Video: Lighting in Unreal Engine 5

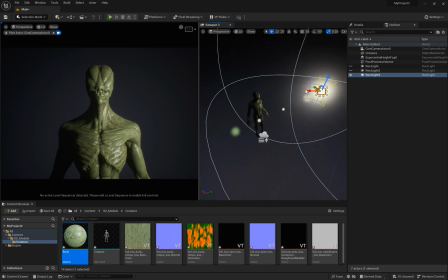61:24 Right, it's sort of on an angle a little bit. That looks really nice. But let's say I want to add the fill light.
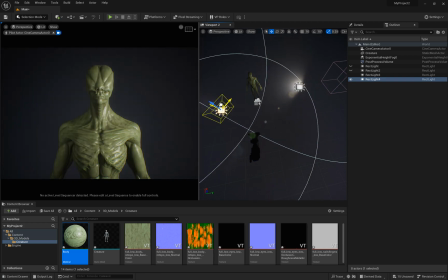61:30 I'm going to come into here, add that fill light, right?
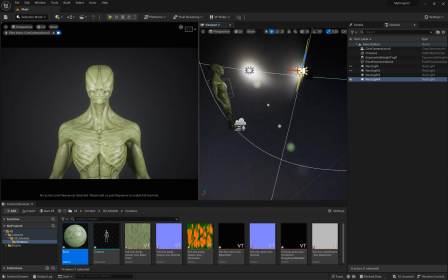61:34 This again is a softer light, so it's just to fill in the area, not take over the subject. So now it's overexposed. So I'm going to bring this fill light all the way back, like this.
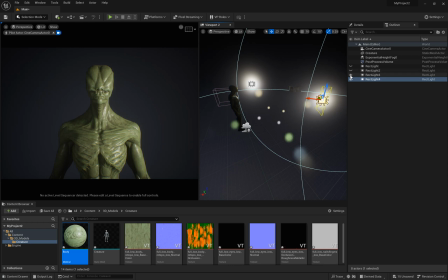61:51 And typically what I like to do at this point is to turn off the key light and just have the fill light on,
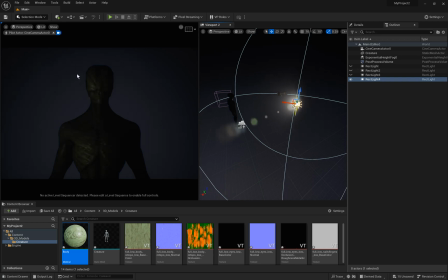61:57 so you can see the effects it's having. So it's just slightly lighting up that side of the face, not taking over from the key light that we had earlier, which is this one.
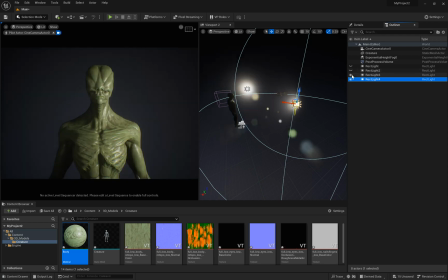62:11 No, not that one. This one, not that one. This one. Right. So it's just brightening this area up a little bit, right? So it's not so dark like here. Right. And then we add the rim light, which is behind the subject.
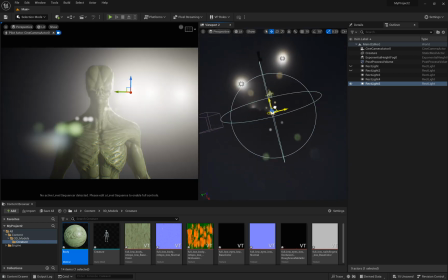62:30 It doesn't have to be directly behind, but it's behind the subject like this. This is like a
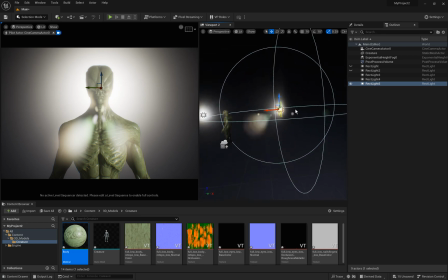62:40 like the alien was caught by like the FBI or whatever, and the light's shining behind him.
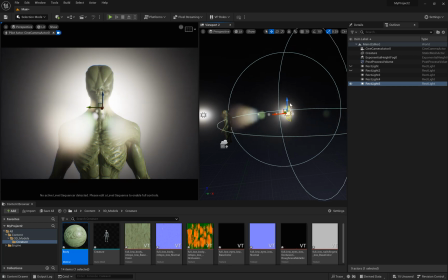62:47 This is too strong. Right.
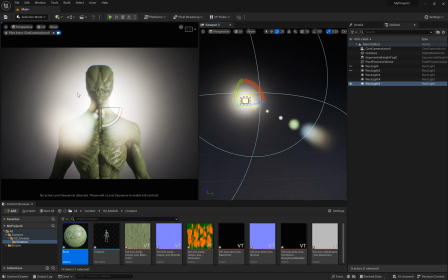62:50 So I'm gonna see the light flares coming in now, because the light is shining directly into the camera.
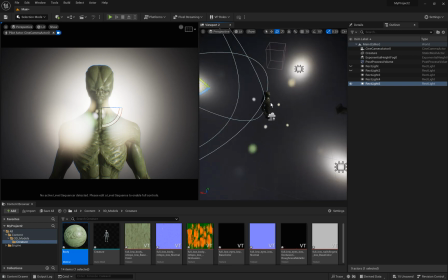62:57 So the light flares is really showing. You can see it within the shot here.
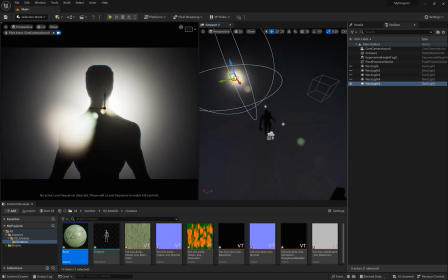63:03 I'm gonna bring this all the way out, and what I'm gonna do is just hide these first two lights, and we want to get a nice
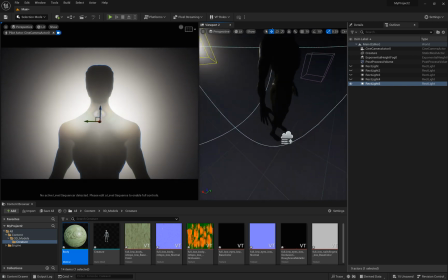63:14 hit on to the edge of the character, right?
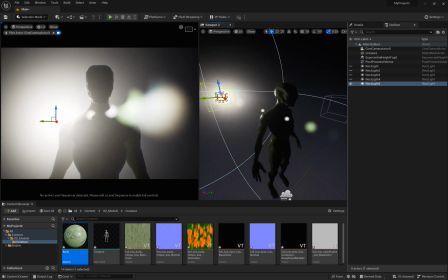63:20 Bring this over a little bit, and I'm gonna go to this
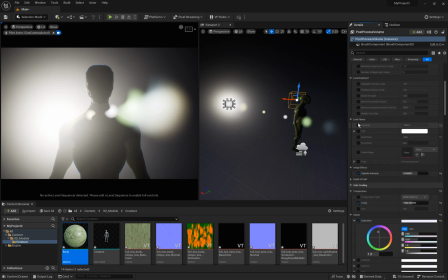63:28 the flare, or the bloom in this case.
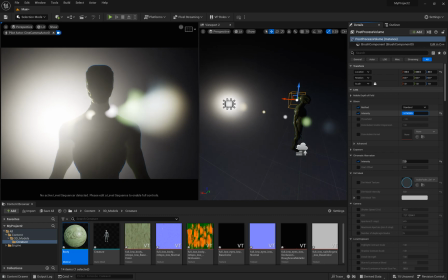63:35 So it looks like the bloom was taking over, not the light flare. But that is a light flare, but the bloom was taking over a bit.
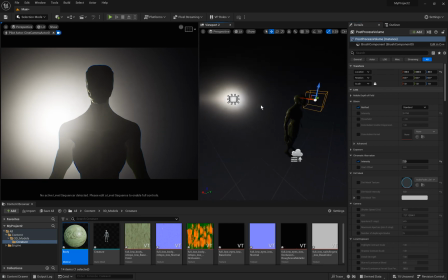63:42 So I might turn that off for now. Just for now, so I can see what I'm doing.
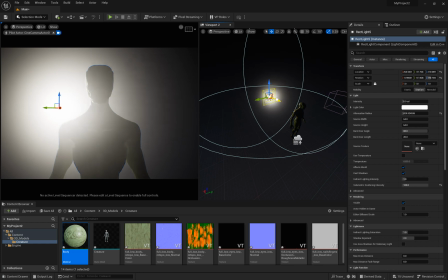63:48 And I'm gonna bring this over a little bit, and
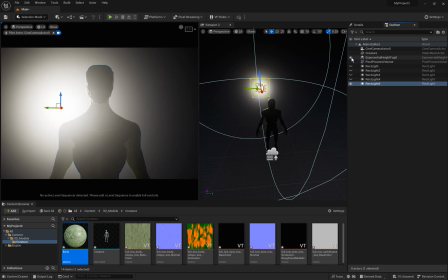63:52 the fog is taking over a little bit, so I'm gonna take that off so I can see what I'm doing.
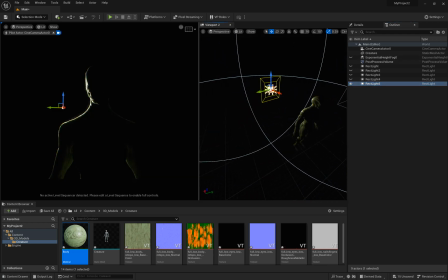63:58 You can see this is the rim light happening. So we can do something like that, or put it on an angle like that a little bit. It's going to do like it directly behind the camera.
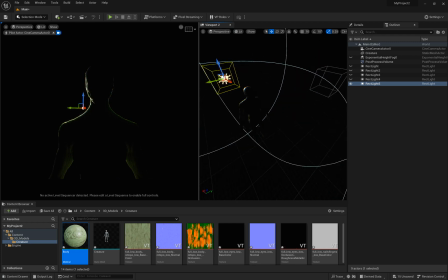64:13 Not directly, but a little bit over. Bring that close enough so we can actually sort of see it. So now I'm going to turn all three lights on, and we should have a nicely lit up scene.
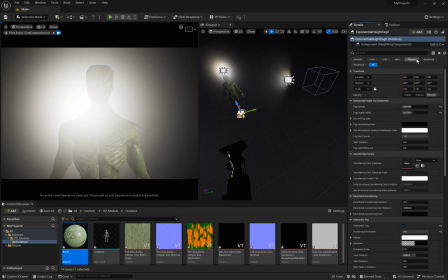64:29 That height fog is just going nuts. So I might have to go into this rec light and reduce the volumetric scattering by a lot.
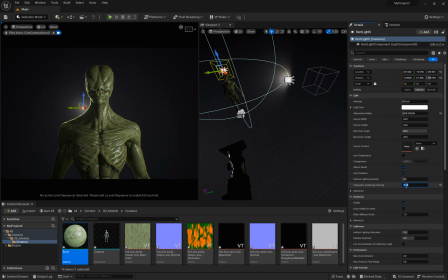64:39 So I might even turn that all the way down nearly. just turn that off. So I don't want that fog coming through so hard.
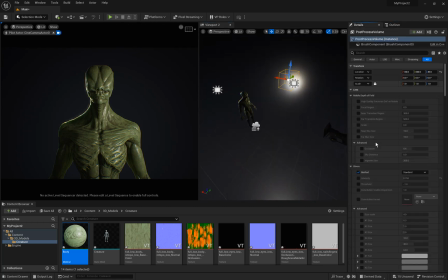64:48 And then turn my bloom back on, which was over here. Great. Might increase the intensity of that bloom on this character.
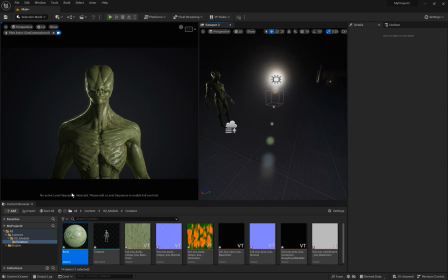65:03 And this is a really cool shot. So it's really nicely lit and you can see everything, but we're not having this flat light that just brightens everything all at the same level.
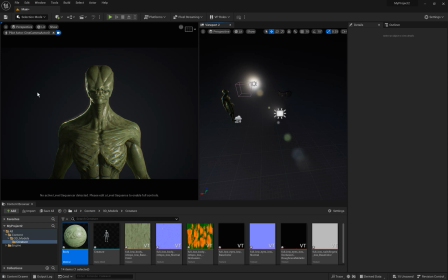65:17 There's varying different sort of intensity. So it's more intense here, then it's less intense here, but you can still see the subject. So there's some shadows and it creates a lot more visual interest.